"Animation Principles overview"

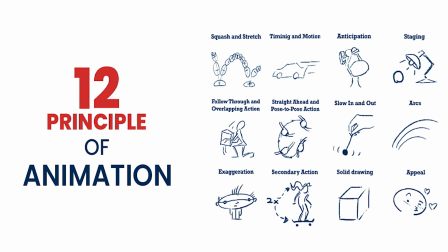0:04 Hello everyone, welcome to my channel Learn to Become an Animator. In this video, we'll go through overview of the animation principle.
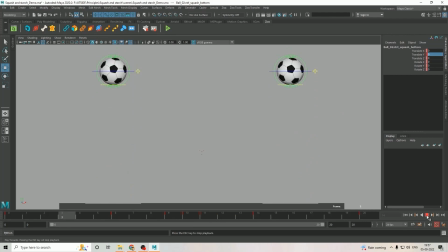0:11 Squash and stretch. Squash and stretch used where many objects have some level of flexibility in their shapes. It's also useful in animating dialogue and facial expression. It is used for all kind of animation from bouncing ball to full body animation to show the weight and flexibility.
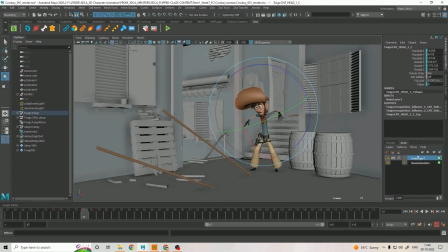0:32 Anticipation. Anticipation is an effective tool for indicating what is about to happen. For example, a character can't jump without going down towards floor before jump. That going down backwards motion is called anticipation. Staging.
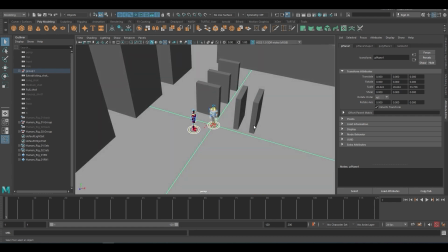0:50 A strong and clear pose or action should clearly communicate to the audience the attitude,
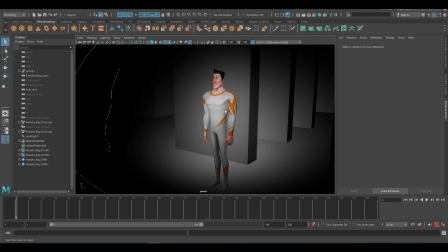0:57 mood, reaction, idea of the character, and continuity of the storyline.
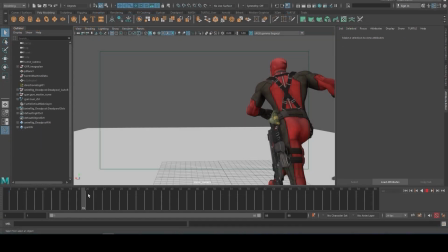1:03 Staging directs the audience attention to the story or idea being told.
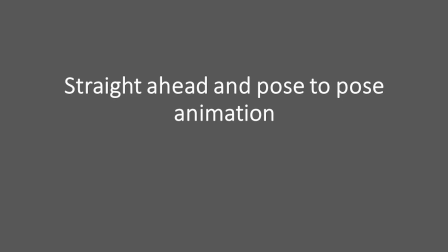1:09 Straight ahead and pose to pose animation.
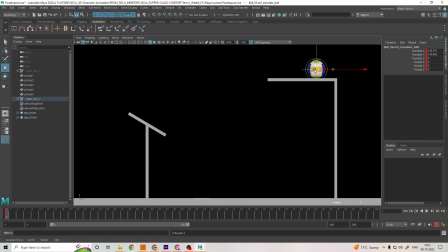1:11 In straight ahead method, animator literally walks straight ahead from one pose to next pose or one drawing to next drawing. In pose to pose animation, the animator plans his action, figure out the what will be needed to animate the scene and what are the important poses.
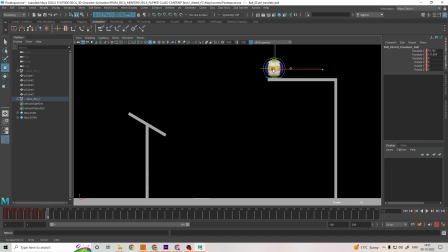1:29 And the pose to pose animation requires better acting and planning.
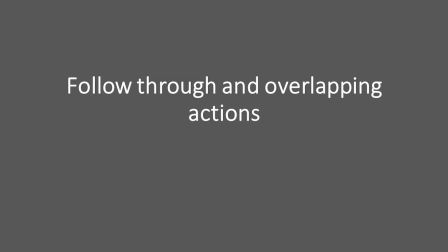1:34 Follow through and overlapping action.
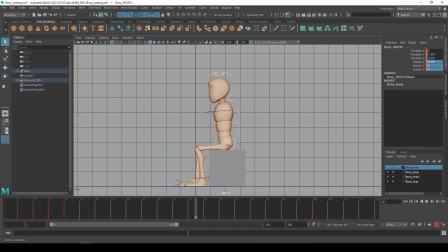1:36 When the main body of any character stops, all the other parts continue to catch up the main mass of the character,
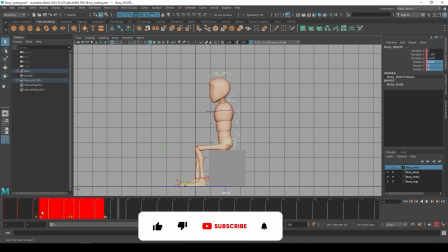1:44 such as arms, long hair, clothing, floppy ears, long tail. These follow the main path of action and nothing stops at all once.
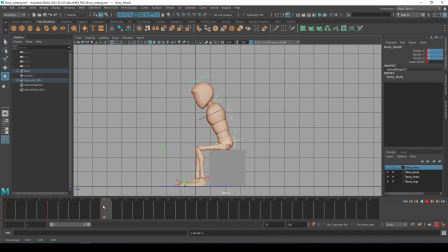1:54 This is called follow through. Overlapping action. Overlapping action is when character changing a direction, but his cloth or tail follows number of frame late. Those parts moves in different timing than the main body. Slow in, slow out.
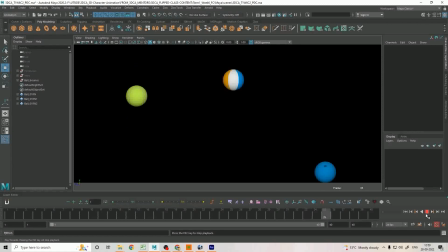2:10 Less frame makes action faster and more frames makes action slower. Bouncing ball is the perfect example to understand the slow in, slow out movement. When ball bounces up from the ground to the air, going slow into the top pose,
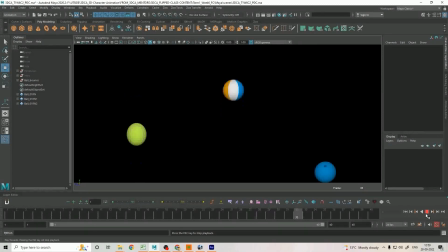2:28 and while going down to the ground starts slow falling from the air, that's slow out. This rules applies in all kinds of animation. Secondary action.
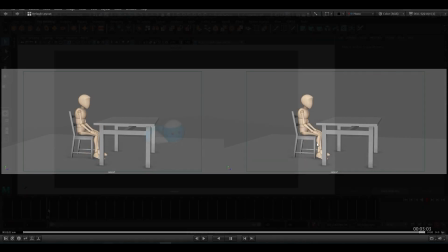2:39 A secondary action is an action that results directly from another action.
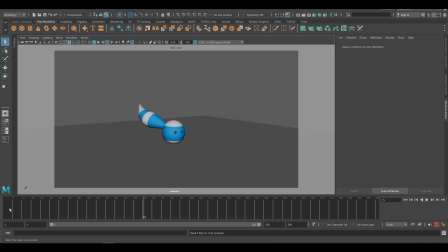2:46 Secondary actions are important in adding interest and adding realistic complexity to the animation. Arc. All actions follow an arc slightly circular path except some mechanical device or robot movement.
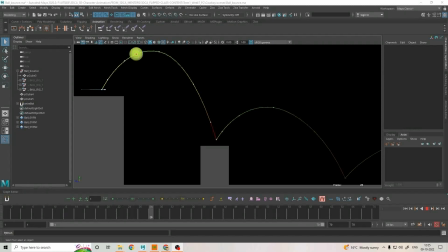3:01 This is especially true of human figure and the action of animals.
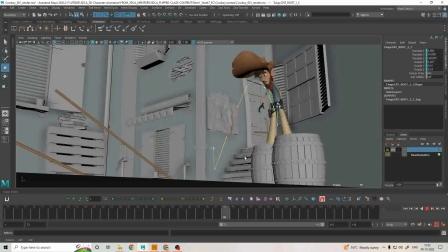3:05 Arcs give animation a more natural action and a better flow.
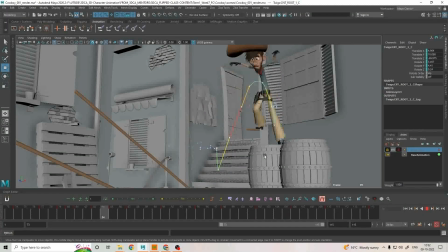3:09 Arcs used extensively in animation to give motion more smooth and expressive.
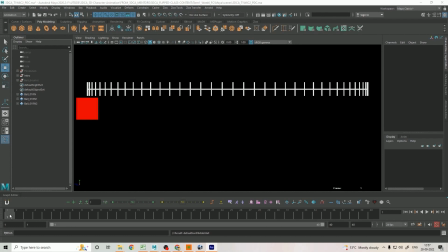3:16 Timing and spacing. This is an important principle of animation because it gives meaning to the movement. The timing and spacing defines how well idea will be read to the audience.
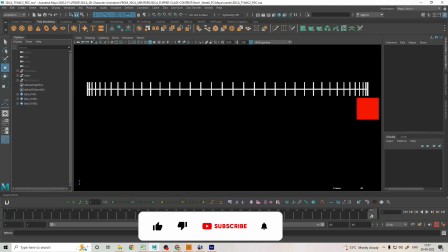3:28 Timing can also define the weight of an object. Two similar objects can appear to be vastly different weight by giving different timing and spacing.
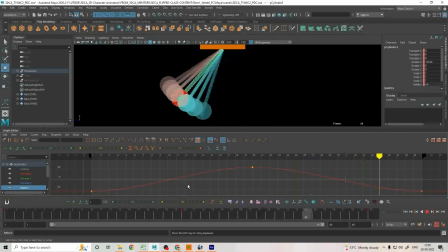3:38 Animation is all about timing and spacing. Exaggeration.
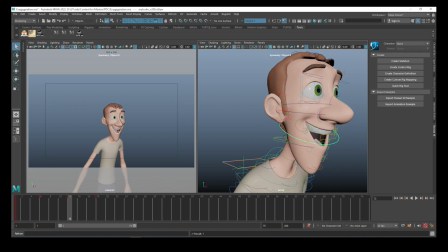3:42 Exaggeration is not extreme distortion of drawing or extremely broad, violent action all the time.
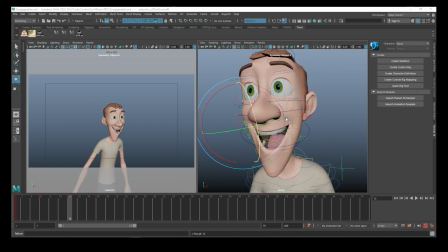3:49 It is like a caricature of facial features, expressions, poses, attitude, and action.
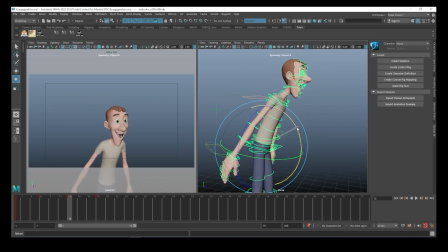3:56 Exaggeration in walk or eye movement or even a head turn will give your animation more appeal.
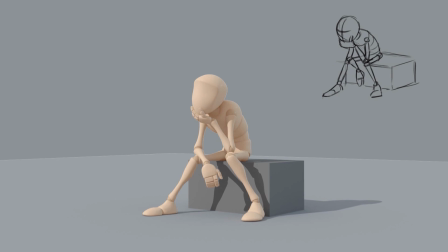4:03 Solid posing or drawing. The principle of solid drawing also applies to 3D animation as well.
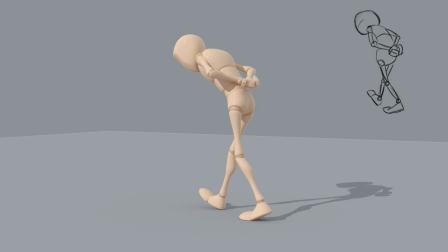4:09 Do not allow your character to twin.